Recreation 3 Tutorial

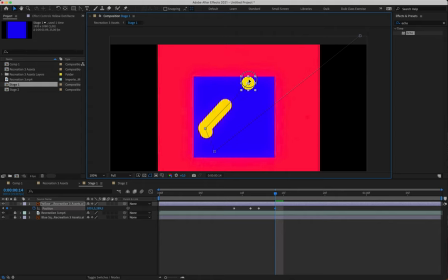So we're going to have to go to frame 14 and just try and follow the path that we see being formed over here. And then we're going to go to frame 17 and we're going to strike here.
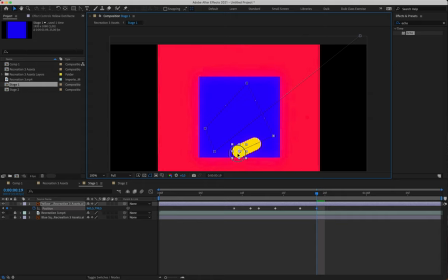Then we're going to go to frame 19 and strike bottom center of the square and then finally come to rest
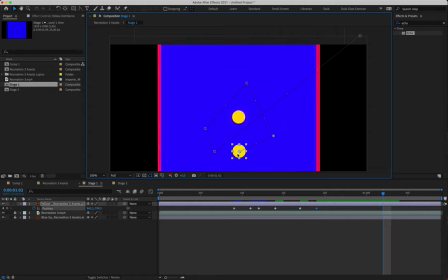at the 1 second mark, 1 second, 2 frames. So at 1 second, 2 frames, we're just going to shift it straight up into the air like so. Okay.
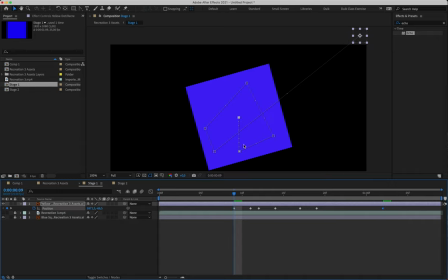Turning off my visual footage now, what we're going to take a look at doing is just making sure we're actually making contact with the sides of this square.
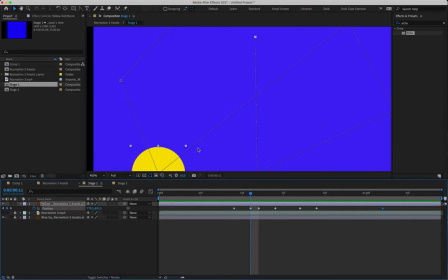So I'm going to go over each of my position keyframes and just check.
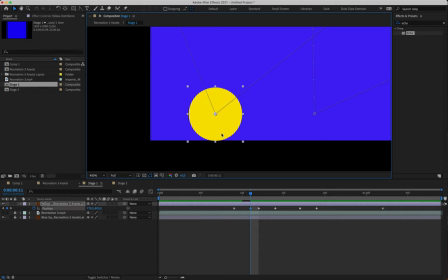I might need to slightly shift them up.
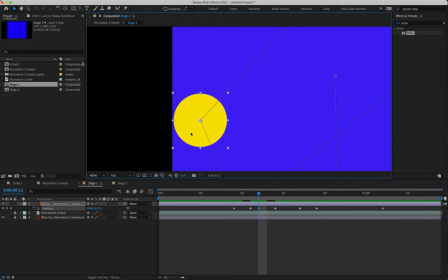We don't want to create the illusion or give the sense that it's going too far out of the box or staying too far in. It needs to actually collide with the edge.
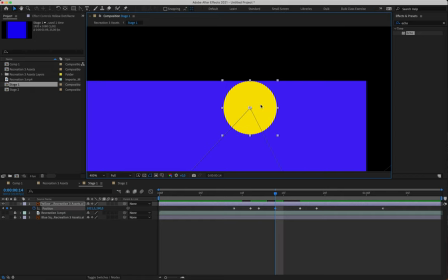Okay. Minor adjustments there.
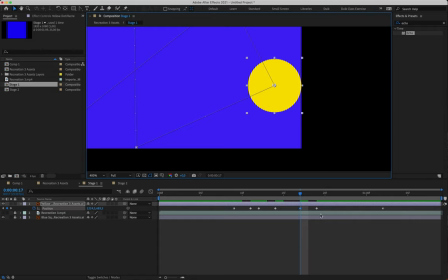There.
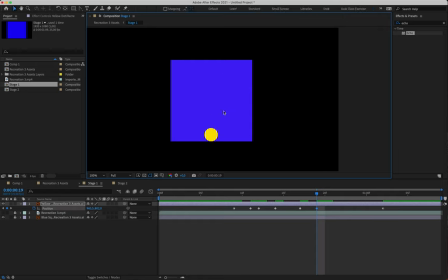And there. Okay, so if we play this back, we now have our ball shooting around inside,
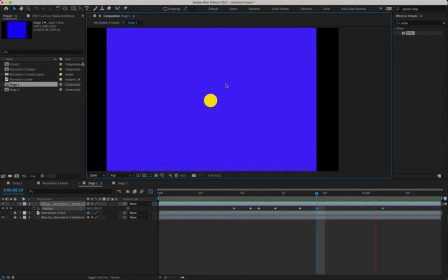and it actually looks as though our box is reacting to that, responding to those sort of points of contact. So that's looking fine. What we're going to do is we are going to apply easing to the very last keyframe. So we're going to slap on some easing there. We're going to dive into the graph editor.
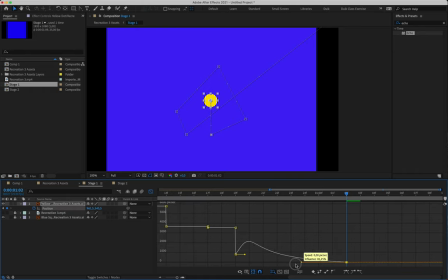It looks a little bit strange, but all we're going to do is just push the handle all the way to the left. So that way it rises up quite quickly and then eases into its final position. Might even make a sharp peak like that. Okay.
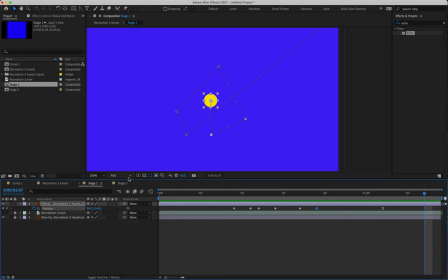With that done, we can then apply the effect that creates that sort of streaking yellow that we see in our reference footage. So, we are going to come to our Effects and Presets panel.
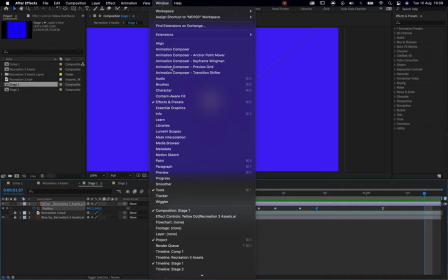If that's not open, you can always come up to Window and select the Effects and Presets panel option from here.
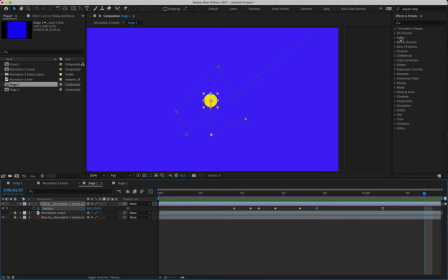And that will then open up a list of effects and presets that we have inside of After Effects. We're going to click on the search bar and we are going to type in Echo, E-C-H-O. And you'll see there it finds something called Echo under Time. Now we're going to apply this effect to our yellow circle.
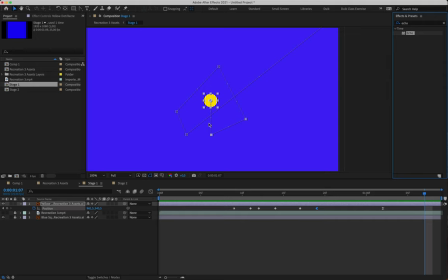We can go about doing this in a number of ways, but the easiest is simply to have your layer selected and to then double click on the effect. It will automatically then add the effect to that layer. Now, two things have happened. The first is that instead of looking at our project panel, we now have the effect controls panel.
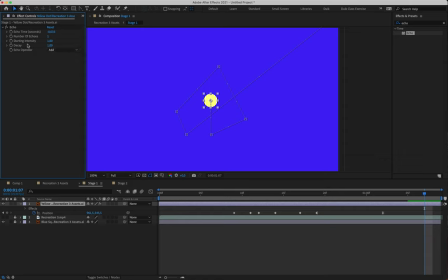And that is just open for us with all of the effects that are sort of all the properties rather of the effect that we've just applied. Also, we've got the word effects having appeared in our layer panel. And if we open that up and go into Echo, we have all the same effects that we see in the project tab, in the effects control, sorry.
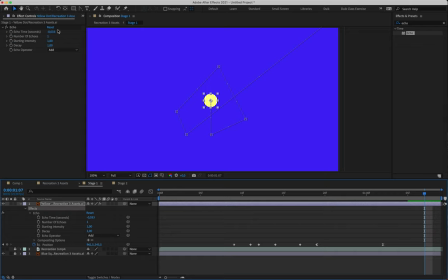I'm going to work down here in the timeline just so that if this didn't open for someone, they don't get left behind. All right. So in terms of our Echo, the first thing that we're going to change is the Echo time. Right now it is set to -0.033.
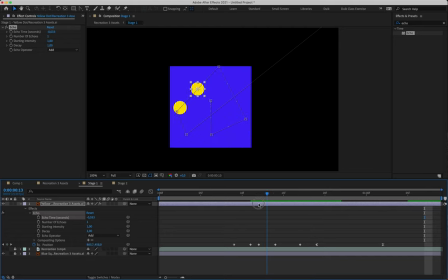And if you scroll around, you'll see that that means that there is a sort of single echoed thing chasing our ball around the screen. I'm just going to place it here where we can actually then see it. We're going to change our echo time to
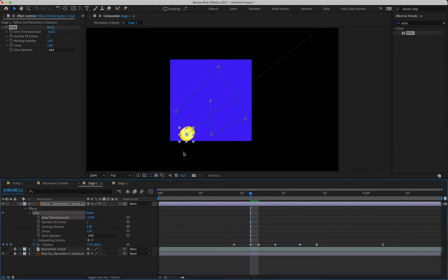-0.001. Okay, so it's -0.001. Very important that you put the minus in. If you put in the minus, it has our echo streaking behind the character. And if we have a positive value, it shoots the echo streaking ahead of the actual movement of the shape. So then that wouldn't work with our box.